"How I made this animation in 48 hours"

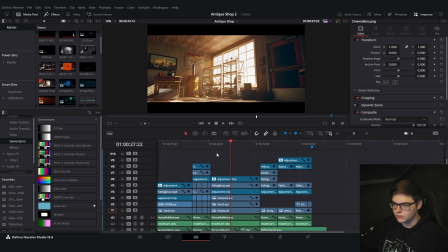8:16 So I think I'll do this one. So first off this is a 4k 16 by 9 aspect ratio file but I rendered it out in 4k ultra white. So that's why we get the black bars which I really like. So let's just disable all of these and then I'll show you what's under there.
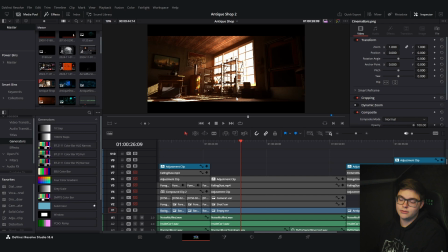8:36 So the first thing of course is my basic shot. It's my static shot without any of the figurines that are going to be moving.
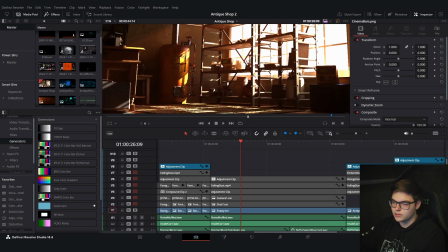8:44 So that includes all of the other characters because those are going to be falling down in this shot.
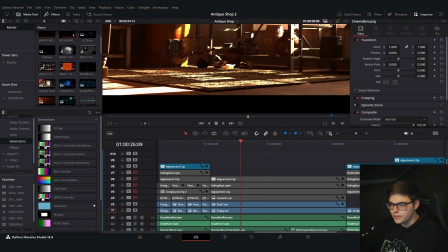8:49 Then what I added in was a static shot of these ducks because they have already fallen down in
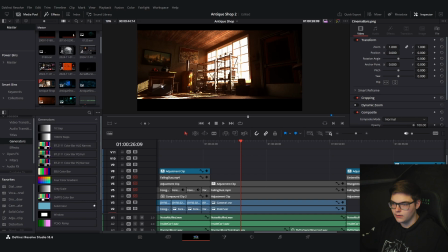8:55 the previous shot. and then this layer is the gloves on the desk which I forgot to render out. Continuity things that I forgot about because I deleted those. And then this adjustment clip which is really cool. So normally I would just do the color grading in the EXR itself so in this clip but because I'm compositing these three on top of
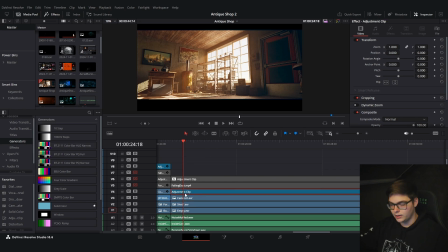9:17 each other I want them to have the same color grading so I add in a adjustment clip which is basically just an empty clip and then if we
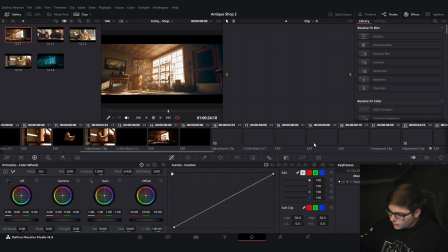9:25 go over to the color page we can select the adjustment clip and then just do all of my color grading in here and I've
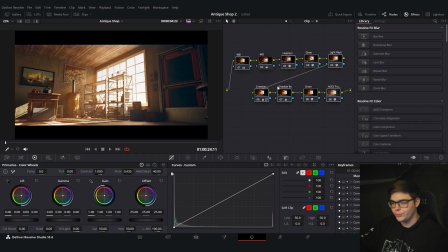9:32 already showcased how I do my color grading in a previous video I can just mute everything we'll go over it one by one again so the first thing I
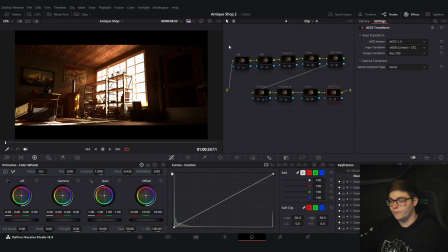9:40 do is the ASUS transform which will be at the end of my color grading thing so I'm just going to unmute this so we can actually look at what I did but it just transforms it from a linear sRGB which will be the EXR file to REC709 which is a standard.
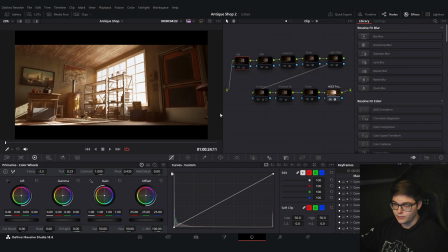9:57 Then for the white balance there is a really tiny adjustment here. You probably won't even be able to see it.
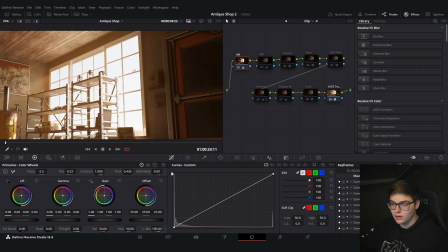10:03 Then it's just done with this color picker and it just color picked the window but it's going to be really white there because it's so bright.
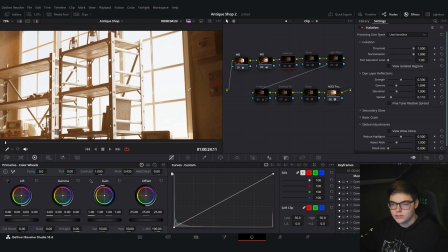10:10 Then one of my favorites is adding inhalation.
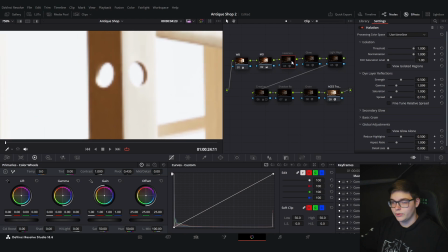10:13 So if we zoom in here and mute it again this will just be like your normal render and if we unmute it you will see some red lines along the sides of this. Just adds a little bit more of a glow I guess.
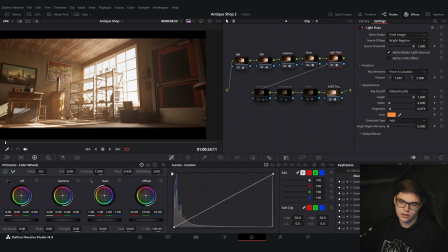10:25 Then we have the light rays and I just matched them up to the angle of the light rays already coming in and I should have set this to add an angle but because we're working with a sun it's going to be so far away that it's basically going to be parallel.
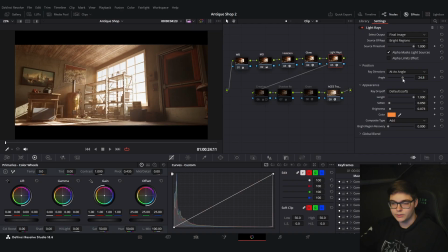10:39 So just set that to add an angle and then just match it up like that. That's really nice. One problem I actually had with this is that there was like a black box showing up for some reason and that happens if i change the
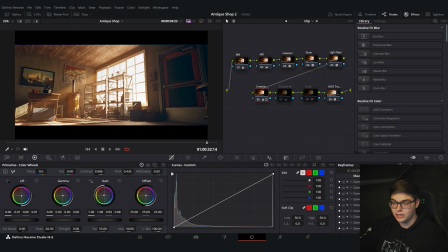10:53 shadow right here yeah there it is i have no idea what this is if i hit pause it disappears only in play but if i render this out this also showed up so um yeah i had to separate the shadow from this creative grade then we add in the grain is
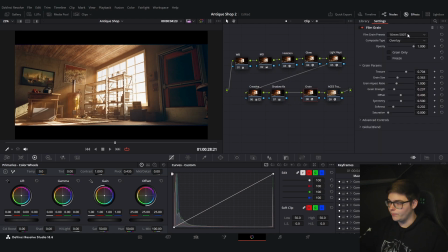11:11 16 millimeter 500 titanium I could have also done 35 millimeters when I was presenting this it was on a really big screen so you notice the grain a little bit more yeah on my screen here I really don't notice that much and yeah that's basically the color grading then what I did is add in some falling dust and make it
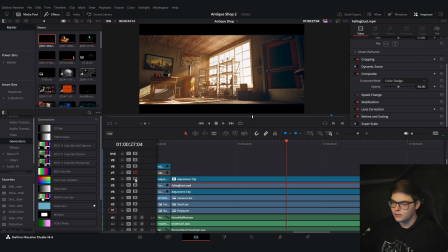11:29 just really subtle so color dodge at 50 opacity then another adjustment clip which is the camera shake to kind of make it feel alive a little bit more and then last but not least adding in the cinema bars because with a camera shake your
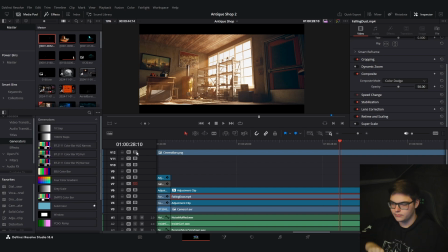11:44 frame is going to be moving around a little bit and we just want to cut it off so adding in some cinema bars really helps with that so that's an
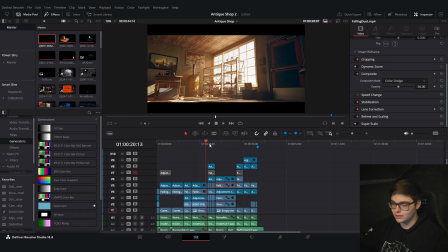11:50 important step and then you're done and i basically did that for everything sometimes i had to do a little bit more sometimes a little bit less but that's really dependent on if there was animation or not and yeah that's pretty much it so if you enjoyed please leave a like and subscribe and i'll see you in the next video